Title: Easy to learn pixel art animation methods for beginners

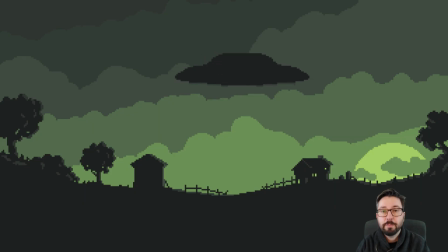If you're new to pixel art or pixel art animation and you would like to see how to create a sequence like this for your own game projects as an intro sequence or some cut scene, I have some tips for you in this video to help you get started with the process.
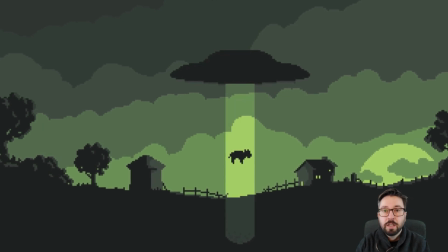Before we get into the details of this particular animation, if you haven't seen my video on how I created this still image,
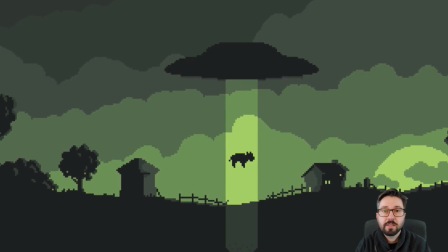make sure to check out the video in which I go into the details of how I created these silhouette shapes in the first place.
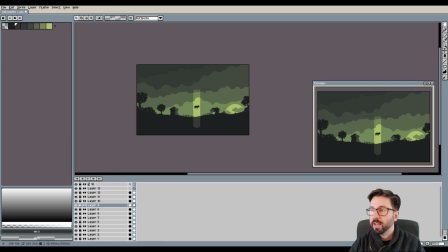So after I had created this still image I started animating the UFO that is abducting this
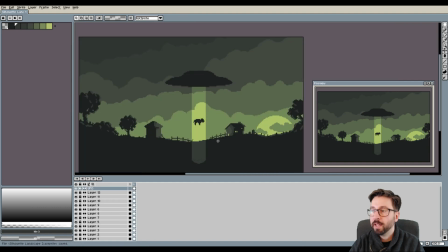poor little cow that is living on this farmland somewhere in the 1950s in the US. First I started with putting all the important pieces that I was animating onto separate layers because I hadn't done so in the process of creating the still image entirely
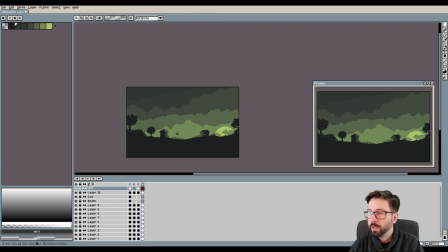which means the UFO went onto its own layer as well as the cow and also the beam that the ufo produces to abduct the
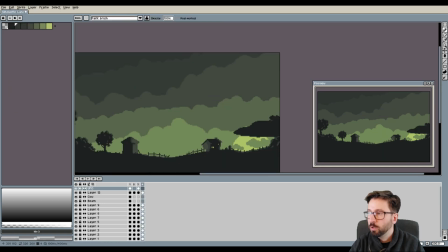cow i then started to shrink the ufo and let it appear from behind this tree on the right side of the image so i was going back and forth with the first image that i had created scaling the ufo to a smaller size and let it appear from behind the tree in a
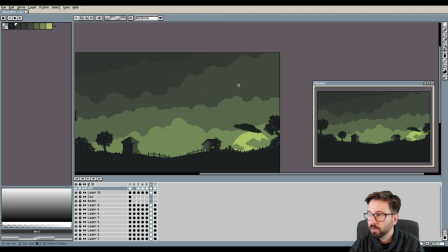sequence of different key frames of this animation. I was also playing with the rotation of the UFO as you can see so it was not just flying very steadily above the ground but it had some kind of
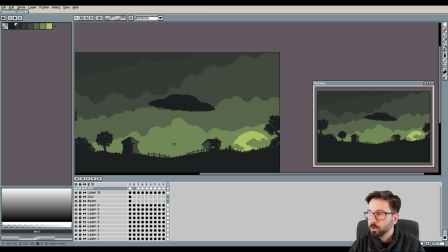momentum to it and I was also making sure that there was some kind of acceleration and deceleration in place so that it looked like the UFO was slowing down when it started to hover above the spot where it was eventually starting to abduct the cow.
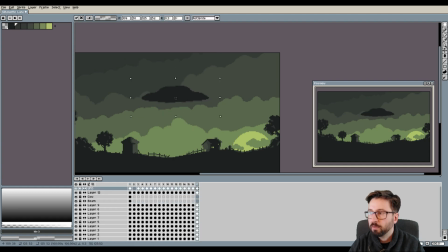So I was double checking back and forth if the animation was fluent or not and I was going here for a more cartoony style of animation. So the acceleration and deceleration of the UFO are a bit more pronounced than in a more realistic setup.
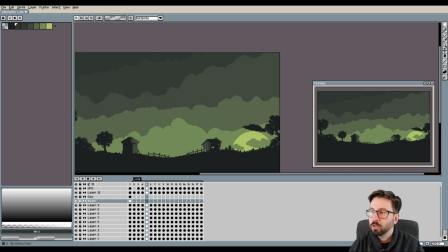So everything is a bit more cartoony on purpose for this piece. and as you can see the first few frames in which I made the UFO appear on screen in the center of the scenario I produced those fairly quickly
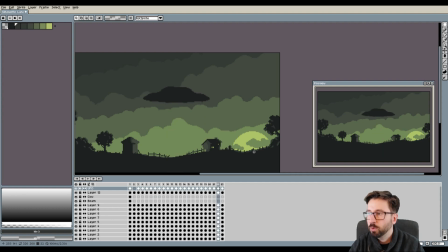and then I took almost the same amount of time to fine-tune the movement of the UFO after it had already reached its target destination
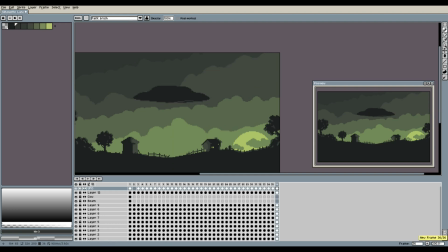which essentially in the final animation translates to fine movement of slowing down and letting the UFO become more steady while it was hovering above the spot.
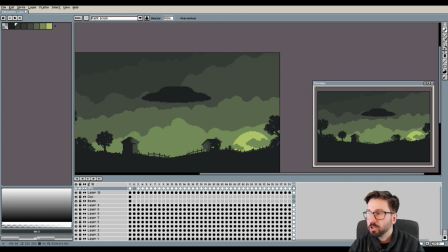So this way it makes it feel like the UFO is actually controlled by some aliens that are flying it, trying to get control over the UFO while hovering above the spot that they are targeting.
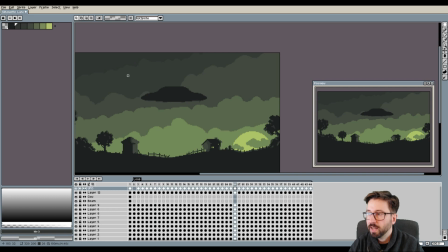Once I was happy with the movement of the UFO and after it had come to a full stop I started
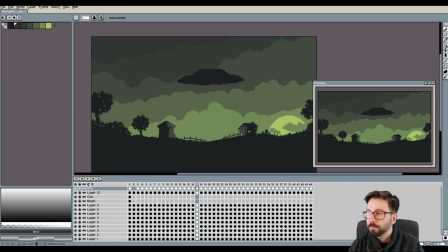to work on the beam to appear and in order to make the whole sequence a bit more dynamic I decided to create one particular frame in which the tractor beam first appeared and to let this frame become
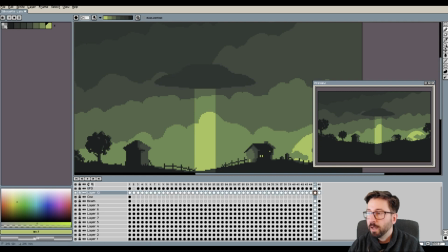much more bright than all the other frames in order to simulate a kind of flashing movement of the beam hitting the ground.
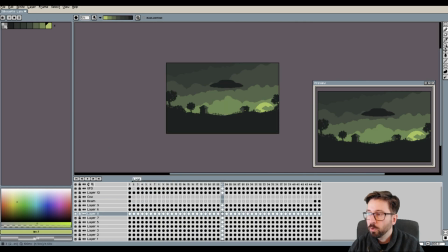So to that end I started to highlight all the parts that are not the sky including the ground, the farm buildings and the trees to have this flashy moment of the beam appearing on screen.
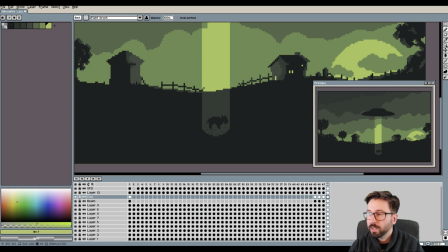After that was done I started to actually work on the animation of how the cow is being pulled into the UFO through the tractor beam.